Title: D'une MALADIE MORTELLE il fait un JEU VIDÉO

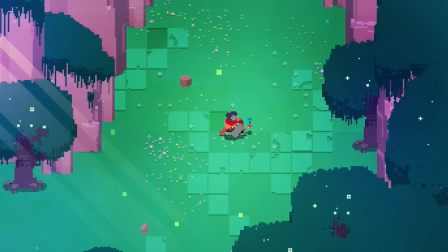Mais une maladie incurable, c'est aussi l'opportunité de porter un regard différent sur le monde,
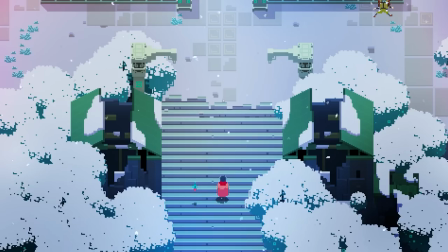emprunt de recul et de mélancolie, et ça c'est porté par un aspect du jeu que je trouve magnifique,
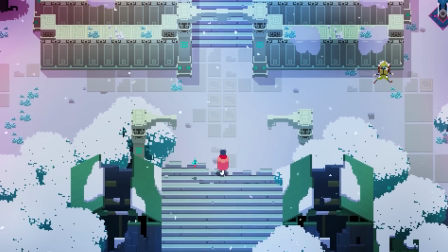à savoir le silence.
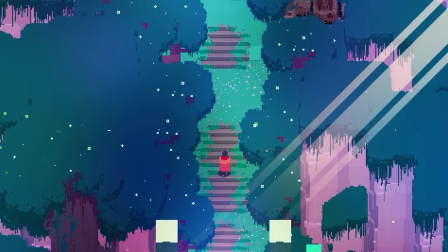En fait, Hyper Light Drifter est un véritable hymne au silence. Mais le silence déjà qu'est-ce que c'est ?
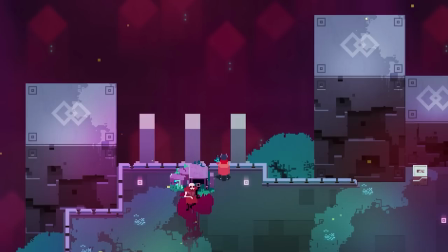Eh bien c'est l'absence de bruit, mais pas forcément l'absence totale.
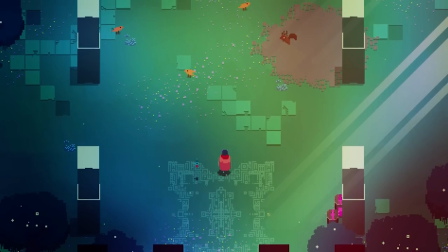Il peut surtout s'agir de l'absence ponctuelle, de l'absence mesurée, car ce qui définit le silence, ce n'est pas le silence en lui-même, mais c'est son contexte.
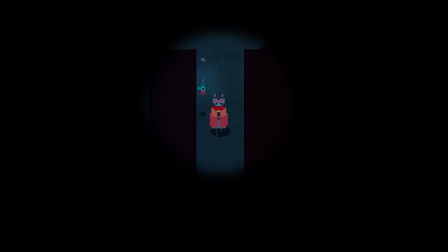De la même façon qu'on obtient un dessin avec le négatif d'une forme, on obtient des ambiances particulières en dessinant les contours du silence.
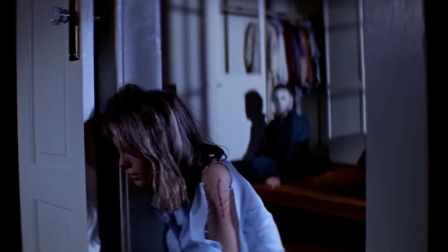Par exemple, on peut avoir le silence qui précède une attaque dans un thriller, pour accentuer la violence de l'assaut,
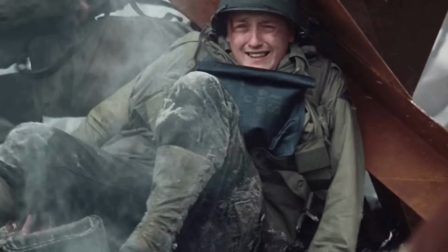ou encore le silence au milieu d'une scène de guerre pour suspendre un instant un personnage perdu dans le chaos.
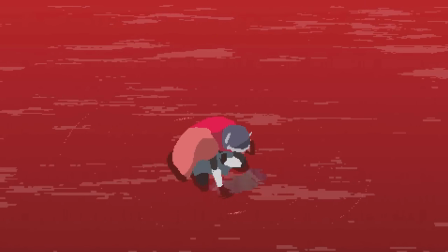Ici c'est pareil, le silence va avoir de multiples utilités narratives.
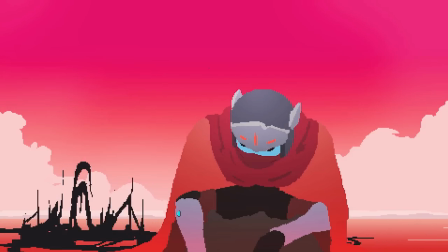Ce silence est déjà présent dès l'intro, qui ne comporte aucun bruitage, mais seulement de la musique.
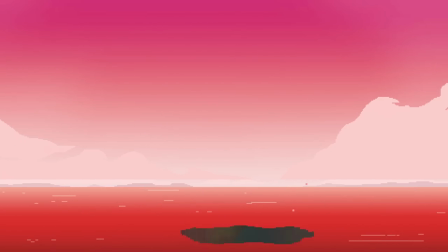Et le fait de ne pas avoir de bruitage dans cette séquence, que ce soit pour les coups, les pas ou les voix, ça provoque un détachement avec ce qu'il s'y passe, comme si cette scène n'était pas ancrée dans une réalité quelconque,
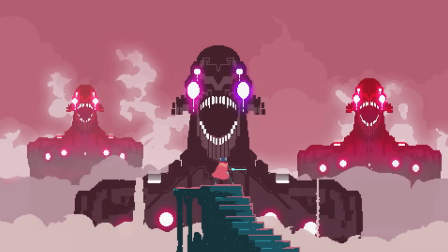comme s'il s'agissait d'un rêve.
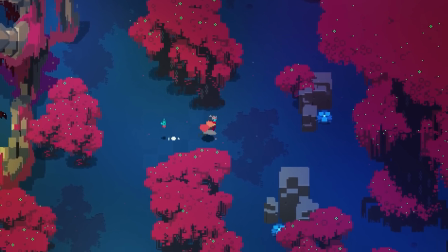Et cet onirisme va persister constamment dans le jeu, car la musique va continuer de se jouer selon son bon vouloir, la plupart du temps sans rapport avec vos actions.
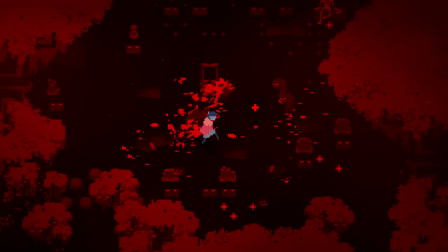Que vous soyez en combat ou que vous veniez de mourir, la musique suit son cours en dépit de vous.
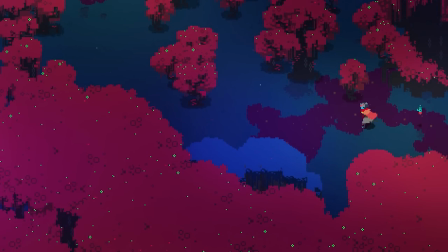Et si la musique n'accompagne pas précisément votre personnage, sauf en de rares moments comme sur les combats de boss,
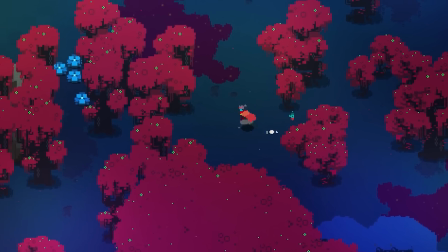c'est pour montrer qu'au final, la plupart du temps, vous n'êtes qu'un être parmi tant d'autres qui suit son petit bonhomme de chemin.
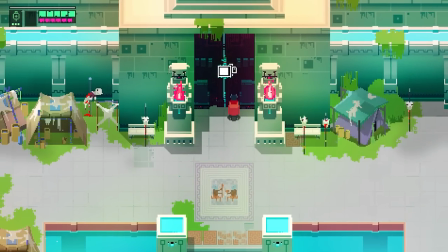Le silence peut aussi être expectatif, par exemple avant un événement important,
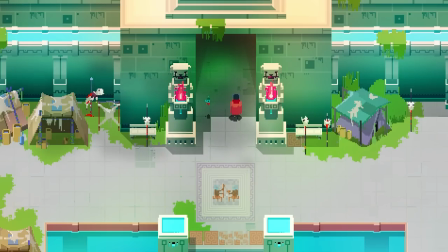pour relancer d'autant plus l'action avec un effet de contraste, comme avant de rencontrer la grenouille géante.
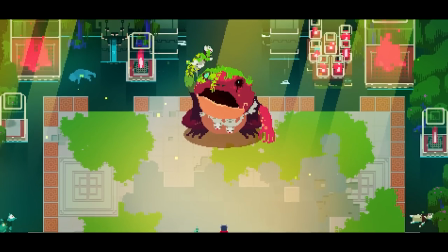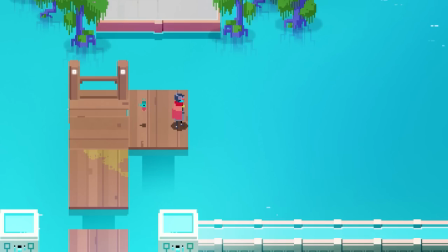Mais le silence peut également être profondément contemplatif. Regardez, je vous laisse quelques secondes admirer la beauté de cette séquence.
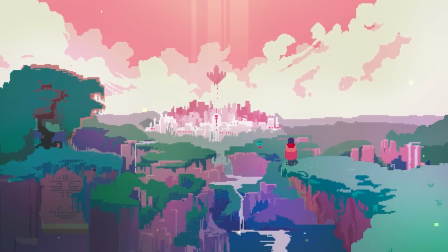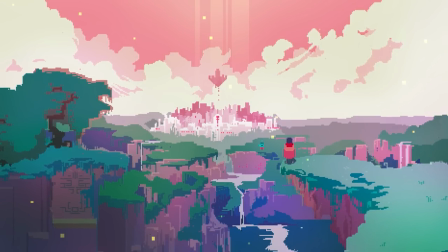Rien, juste un petit bruit de découverte, puis le bruissement du vent dans les feuilles.
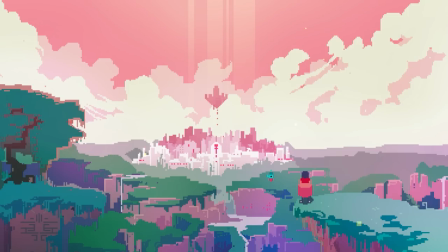Ça projette instantanément le jeu dans une esthétique romantique, mais ça on va en reparler tout à l'heure.
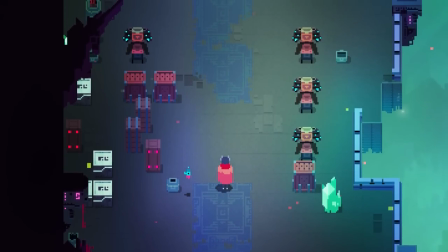Paradoxalement, un silence habité par une légère ambiance sonore est bien plus parlant qu'un silence total.
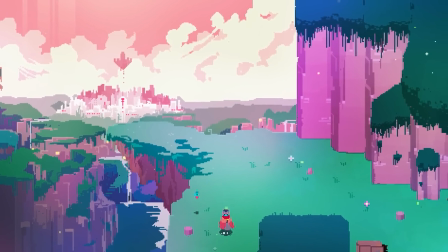Par exemple, le bruit du vent et des feuilles nous rattachent à une matérialité bien connue,
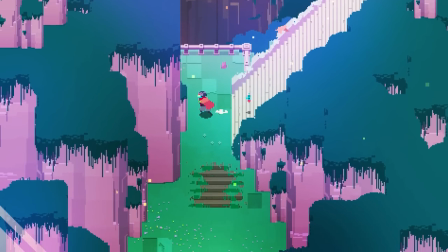ce qui nous immerge davantage dans la scène et nous permet d'encore mieux ressentir le silence que s'il n'y avait pas de son du tout.
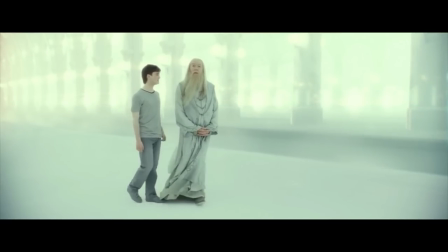Le silence a également des vertus mystiques. Ainsi, il va souvent être utilisé pour illustrer le passage dans le monde de l'au-delà.
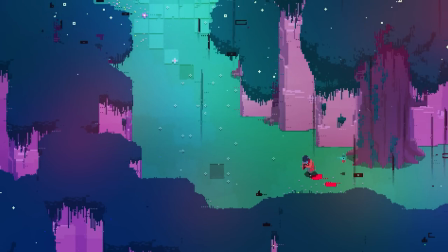Et il en va de même pour Hyper Light Drifter. Si un lourd silence s'abat sur notre héros, c'est soit qu'il fait une crise, soit qu'il vient de croiser ce chien étrange.
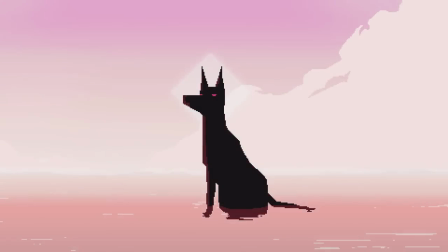On ne connaît pas vraiment l'identité de ce canidé, mais il semble être une sorte de gardien ou de dieu.
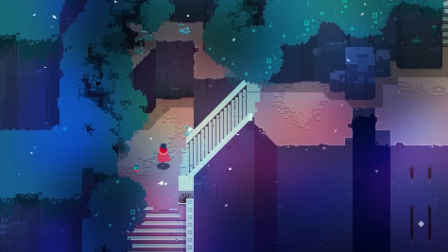Ainsi il va nous guider jusqu'aux différents boss que l'on devra vaincre, mais la plupart des théories convergent vers le fait qu'il serait une représentation d'Anubis, le dieu égyptien de la mort.
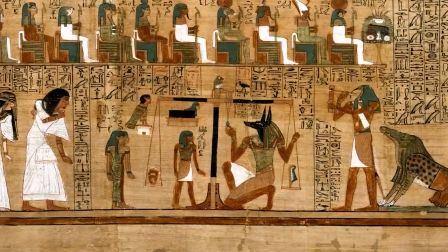Et ça a du sens quand on sait que dans la mythologie égyptienne, le jugement des âmes se faisait en pesant le cœur des morts,
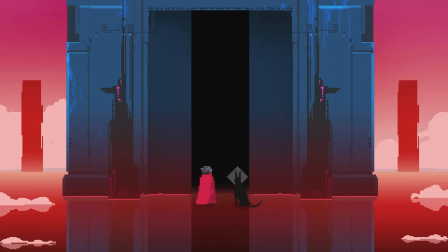et ces portes que l'on voit au début et à la fin du jeu seraient donc bien les portes de l'au-delà. Mais moi j'ai une autre théorie, c'est que ce chien qui nous guide est en fait le propre chien d'Alex, Tetris, qu'il a voulu mettre dans le jeu.
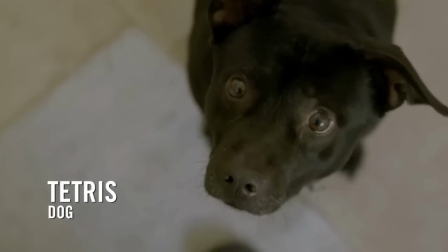Alors j'ai absolument rien pour appuyer cette théorie, en dehors de la tête du chien, mais l'idée me plaît bien quand même.
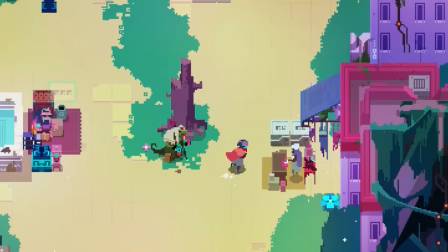Enfin, on a parlé du silence comme absence de bruit, mais le silence c'est également l'absence de parole, et ça aussi c'est très important dans Hyper Light Drifter.
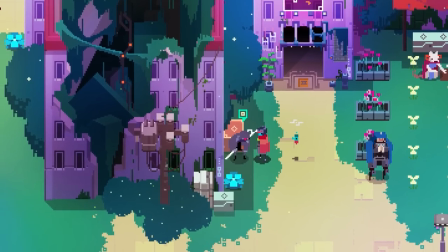En effet, dans ce jeu, aucun personnage ne parle.
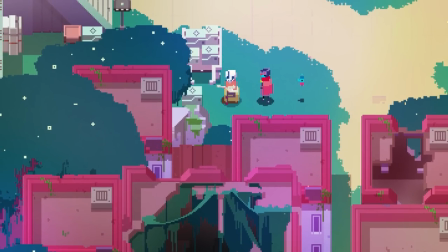Ils émettent simplement quelques sons, et lorsqu'ils veulent vraiment avoir une conversation avec vous, cette conversation prendra la forme de cases de dessin.
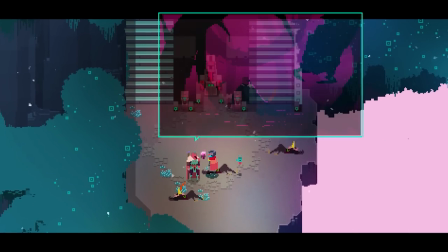Du coup, c'est une façon très scénique de raconter une histoire.